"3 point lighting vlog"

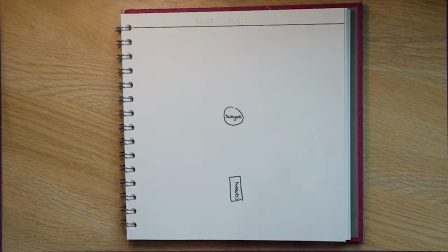Three-point lighting is mostly used when lighting a subject for an interview. It can also be used to light a subject in front of a green screen.
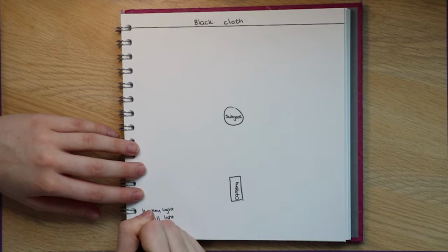As the name suggests, the setup is comprised of three lights. These are the key, fill and backlight.
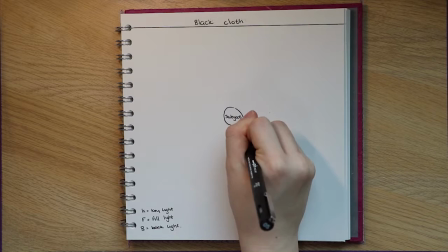The key light is the brightest light in the setup and the main source of light within a shot. The light is usually placed about 45 degrees either side of the camera relative to the subject.
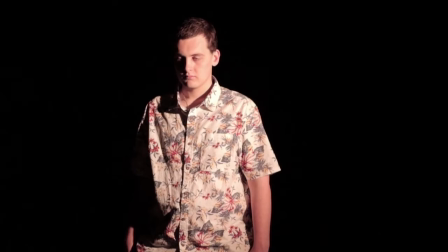The light is also angled down towards the subject to push in the shadows downward. A key light by itself can create a very dramatic look.
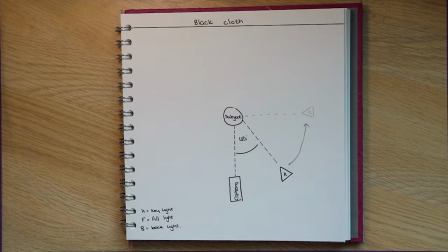If the light is placed directly to the side of the subject, you can show conflict within a character.
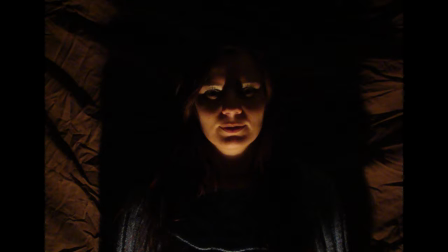Placing the light above or below a subject can make the viewer feel unsettled or uneasy about the character. This is because unnatural shadows are formed on the face, which makes them look evil or sinister.
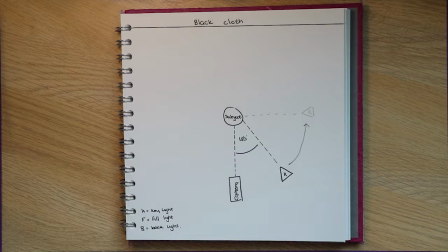The key light can be placed directly in front of the subject, but that gives a very boring and flat look.
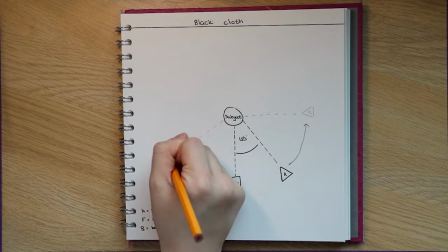The light appears to fill in shadows caused by wrinkles, but will often make the subject's face look wider.
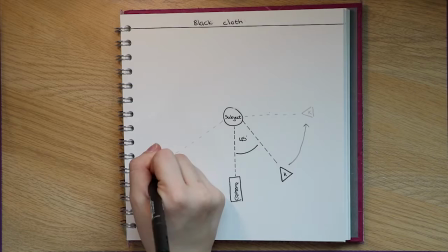The fill light is less powerful than the key light, and is used to fill in shadows created by the key. It should not, however, create a second shadow.
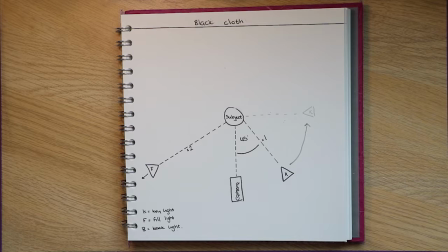The fill light should be the same colour temperature as the key and backlight. To avoid shadows, place the fill light further away from the subject or add a diffuser to the light.
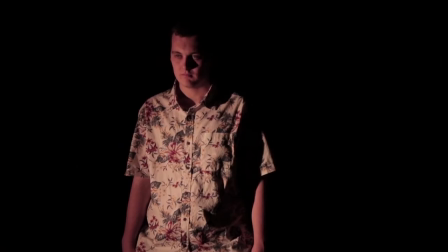If you want a softer light, you can use a reflector or a piece of white card. Using only the fill light creates a very dark and dramatic image.
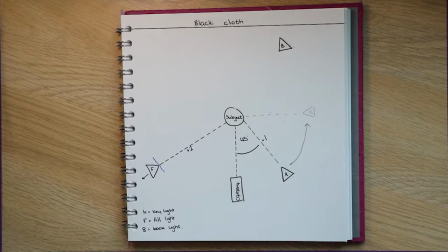The backlight, or hair light, is used to separate the subject from the background and give the image depth.
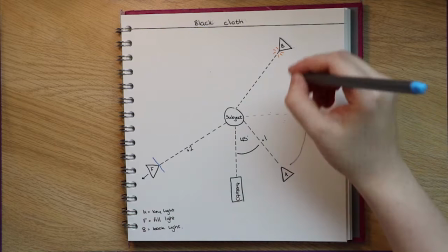Having the light in shot will create lens flare. This can look cool but is generally not wanted. You don't want the backlight to be too bright or you'll get light spill.
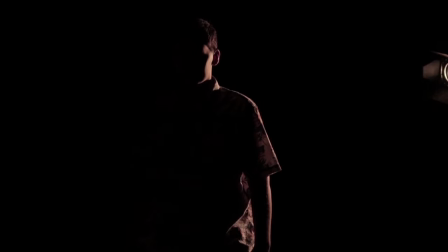To avoid this use lights with barn doors or a diffuser. When used alone the backlight can create a silhouette of the subject making the facial features of the subject indistinguishable. This is useful if you want someone to stay anonymous in an interview.